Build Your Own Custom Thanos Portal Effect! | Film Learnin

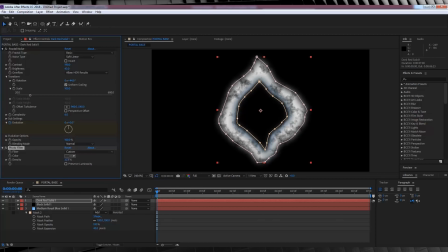I'll then turn off Preserve Luminosity, and crank this up to around 55%. Now, this part is essentially a way for us to control the color balance of the particles quickly in particular later. You can essentially say, well, those particles look a bit too white, then you can jump in here and crank that amount up,
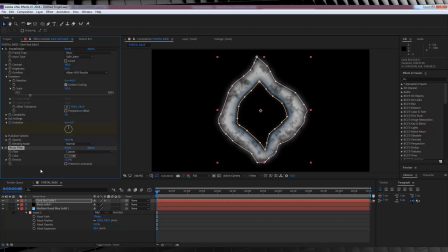or you can say, they're too dark, and just lower it back down again. Alrighty, let's finish this layer off by changing the transfer mode to multiply. Done. Next layer. Okay, let's add ourselves a fractal noise to this layer as well.
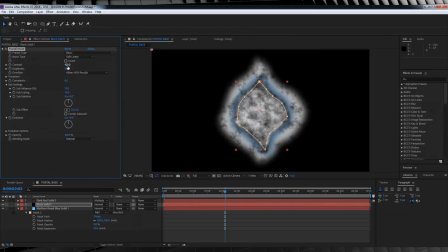There we go. This time though, I want to start the contrast on 179, hit the stopwatch, head to around the 2 second mark, and change it to 134. Now guys, I'll explain why we're doing this a little later. Let's then crank that brightness down to minus 87.
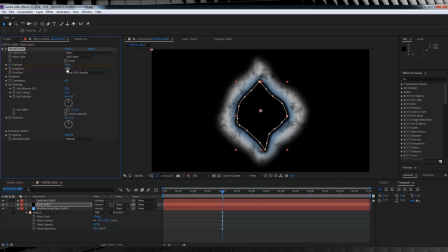Next, let's collapse the sub settings down and we're going to change the subscale to 10. This will make sense as well in a second. We'll then use the same evolution animation as the previous layer. Hit the stopwatch at 0, head all the way to the end of the comp and set it to 2.
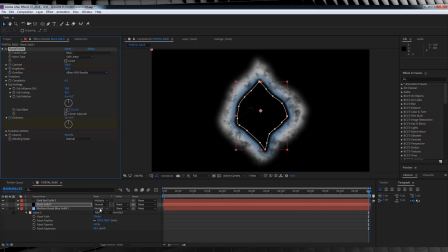And once again, we're going to change that transfer mode to multiply. As you can see now, this allows the blue from the bottom layer just to subtly peek through the black. And animating that contrast allows that peaking to lessen at the point where our actor begins to emerge from the portal.
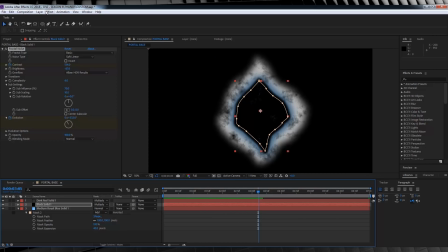Now our last step on this layer is to head to Effect, Blur and Sharpen, add a fast box blur, and all I'm going to do is just increase this to 1, just to soften that noise a little bit. Now believe it or not, we're done building this. Now we have to quickly animate it.
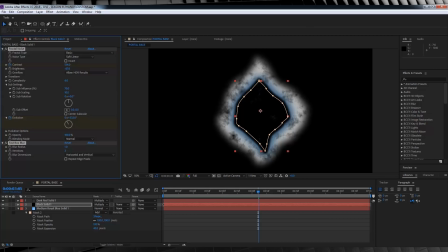For starters, I'm going to select all three layers and trim them to start a few frames later than the comp. That way, we have a few frames before our portal begins. Now from there, let's keep all three selected and hit S to bring up scaling. I'm going to bust all three down to say 10% and hit the stopwatch.
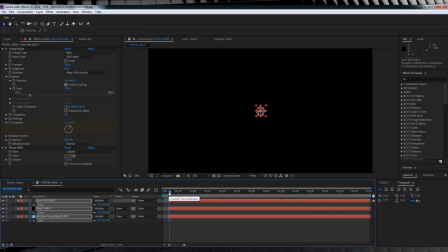From there, let's move forward say 17 frames or so. There we are. I'm then going to unlink the scaling so we can animate the horizontal and vertical independently. I'll set the horizontal to say 30% and the vertical to 30.9%. This gives us a little bit of stretching on the vertical.
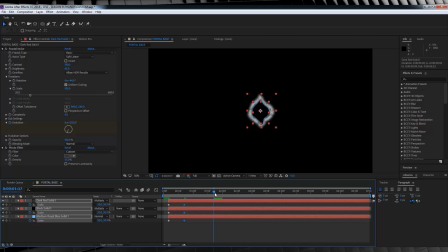Next, let's skip ahead, say to the 40 frame mark, and then I'm going to expand all three until they consume the borders of the frame, like so.
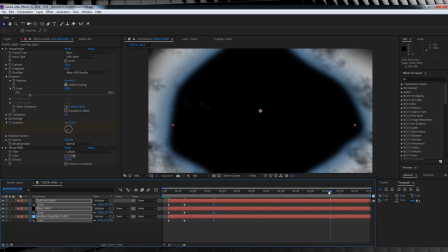I'm then going to jump ahead to the 100 frame mark, and I'm just going to shrink the size slightly, no more than just a few pixels. This just sells the idea that the portal is beginning to collapse. From there, I'm going to jump ahead to frame 150, and bust that scale down to a much smaller size, like so.
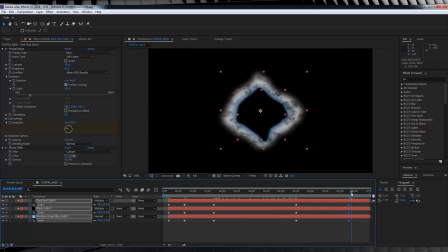I'll then skip ahead about 6 or 7 frames and shrink it again even smaller. And then finally, I'll head to the end of the comp and set all three layers to 0.
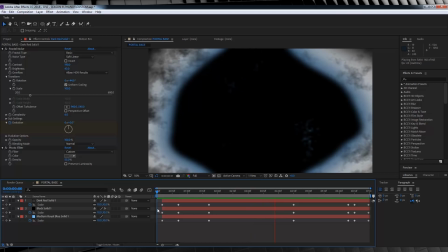Now if we check out a preview, believe it or not, this piece of crap is actually the base to make a sweet portal animation in particular.
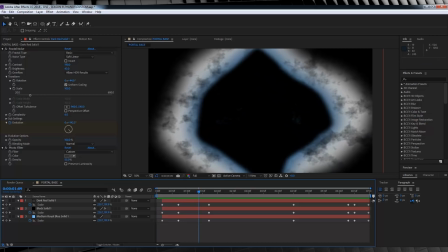Crazy, huh? Alright, let's start making this portal and stop looking at this turd.
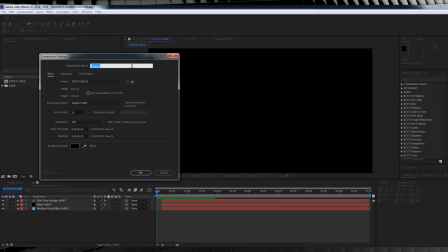Alrighty, let's get started. Let's open up a new comp, call it Portal Final, and give it a time of say 8 or 9 seconds and hit OK.
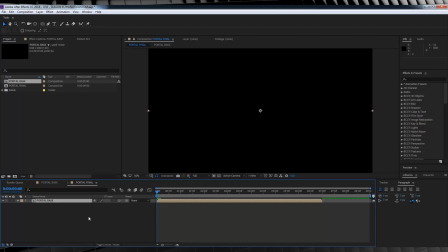Let's then grab our portal base comp and drop it in. Let's also make sure that you click this button to make it a 3D layer so Particular can actually see it. And then we can turn it off so we don't have to look at it. Next, let's grab a new black solid from up here.
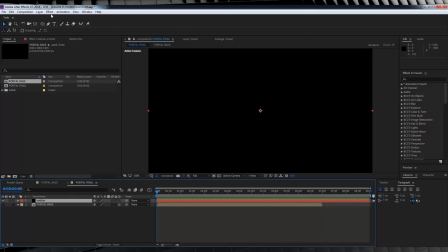Call it emitter, all in lowercase, and hit OK. From there, we'll head up and add ourselves Trapcode Particular. Now we'll first start by increasing the particle amount to around 100,000. Next, we'll set the emitter type to layer.
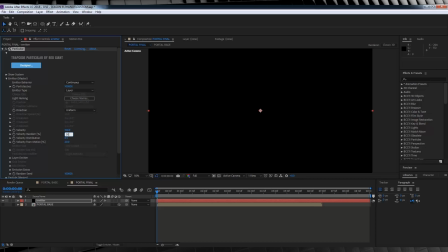Keep the velocity at 100, set the random to 50, the distribution to 5, and keep motion to 20. Let's now fix up those layer settings. We'll set the layer emitter to portal base, and the layer sampling to particle birth time.